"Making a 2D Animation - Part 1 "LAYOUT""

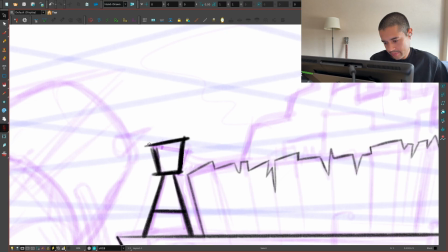(45:39)
And now this will feel like it's going there. See? But because I'm using these lines, I know where to place these lines so everything feels connected.
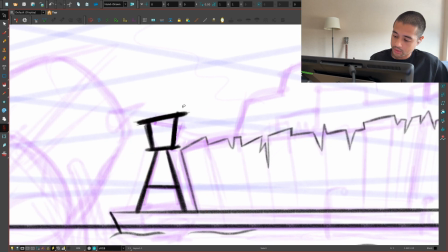(45:51)
Or if everything feels that belongs into the same world. Oopsie.
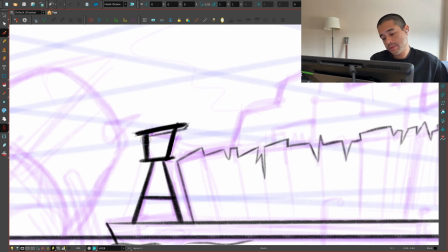(46:00)
Awesome, something like this. Then I can add more stuff here to represent the volume there, more stuff here too.
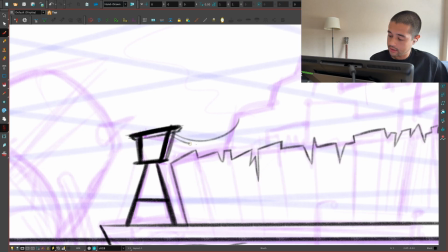(46:07)
But this stuff will be connected here. That stuff will be connected there.
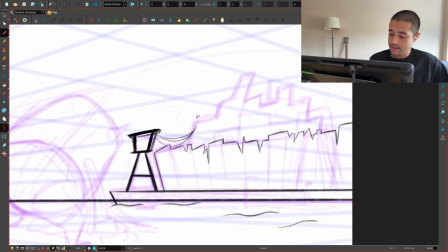(46:14)
Something like that. Towards the city. Or maybe towards another. Maybe this city could have like, yeah, I'll design later how this is going to give electricity to that city.
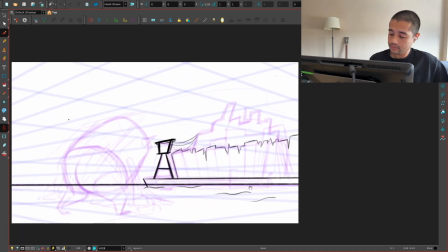(46:29)
Let's put some lines like this. Amazing. Okay, so the wooden planks.
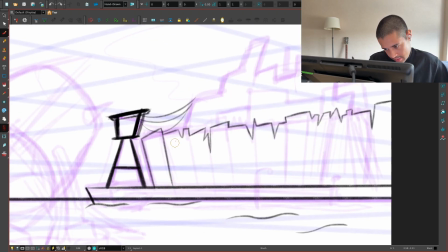(46:36)
Let's break these shapes. So we have these, we have these.
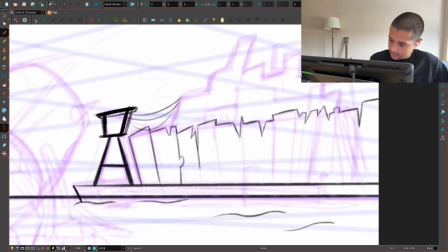(46:43)
Here we can have something like this. Here we can break this shape and have like a triangular shape here.
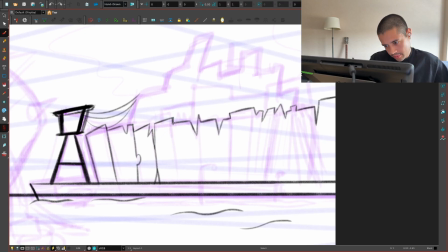(46:50)
And the cool thing about this
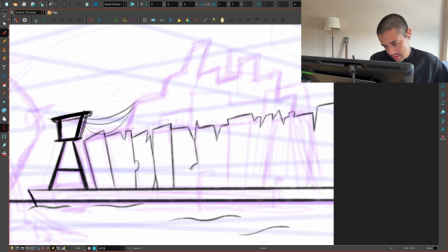(46:54)
short film is that the chihuahuas fall into an underground room full of radioactive stuff. So that's why they become like a three-headed mutant chihuahua.
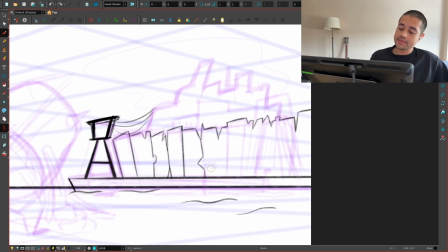(47:06)
Now this starts becoming a little bit distracting because it starts feeling like a mouth or something.
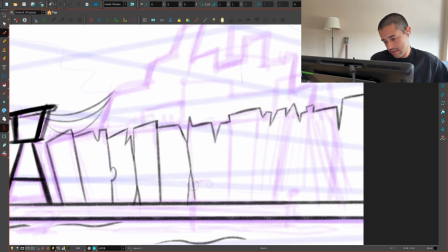(47:12)
So when things starts looking like a character, like a or it's a shape that is taking too much of the attention,
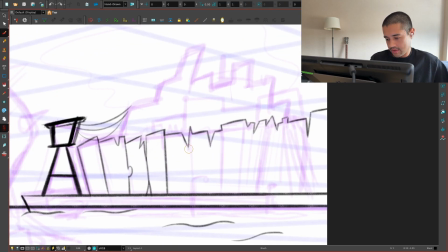(47:20)
then I'm trying to just simplify those things.
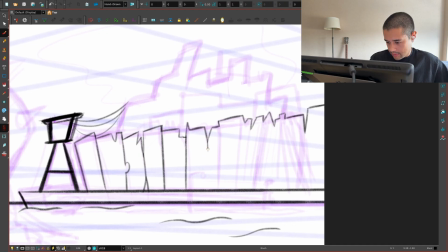(47:32)
Here could be something like this too. Here we can have an opening at that part.
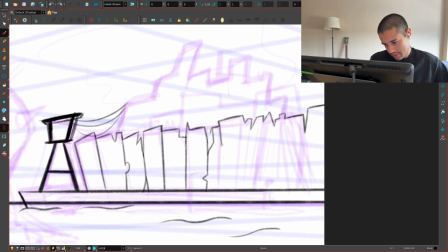(47:48)
I should look for a wooden planks reference, but it's not a big deal. I'm using my visual library right now of what I remember of to be like wooden planks, and just using that here
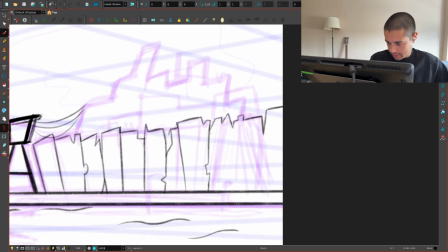(48:04)
as I can. Oops. Oof, amazing here. That's super nice.
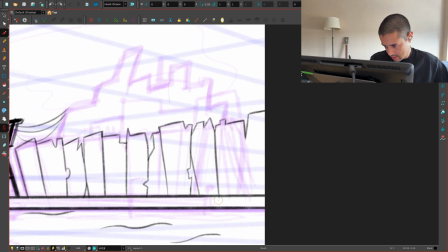(48:10)
So this is like, dude, guys, don't cross this place. Don't ever consider crossing this place. Wait. Yes. Yes.
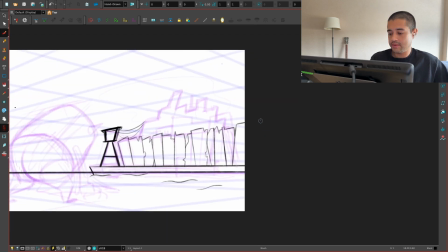(48:31)
Yes. So I have some asymmetry, some different shapes here on these wooden planks.
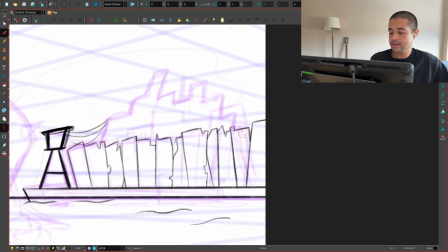(48:36)
So this is something like this. This is something like this.
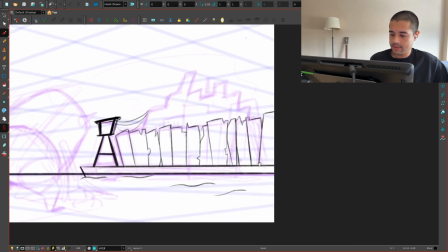(48:40)
And always breaking, whoops, and always breaking these shapes here to create this empty, this negative space here.
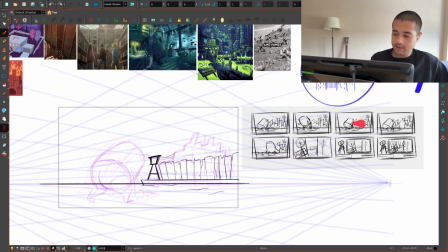(48:47)
Okay, the city. Now, maybe I can just copy what I did here. Oops, let's go to this layer.
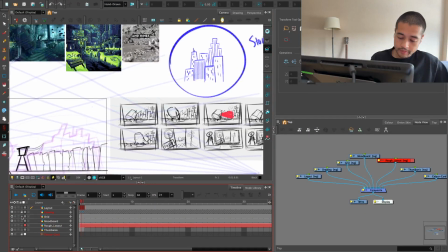(48:54)
It's blocked. Bum, bum, bum, bum, bum, bum, bum. Copy.
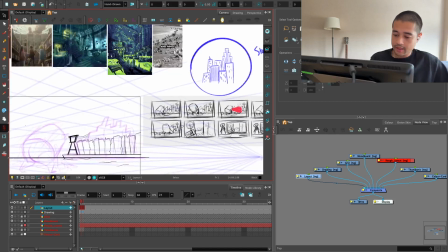(49:00)
Pum, pum, pum, pum, pum, pum, pum, pum, pum. And paste. Then I'm grabbing like a black color here.
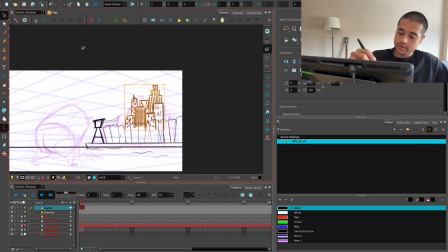(49:09)
Group. And what I'm going to do is perspective tool,
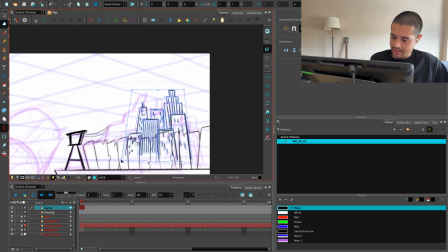(49:16)
saving this thing, this project just in case, and just start moving all of these things like this.
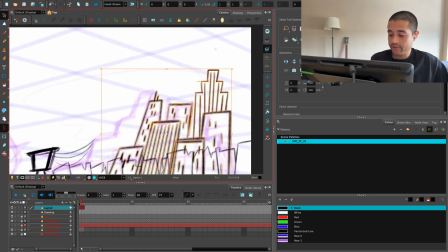(49:27)
And actually these shapes, you see this top part of the line, this should follow the perspective grid.
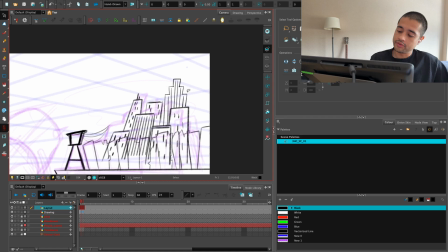(49:33)
So that's when copying from the shows starts getting tricky.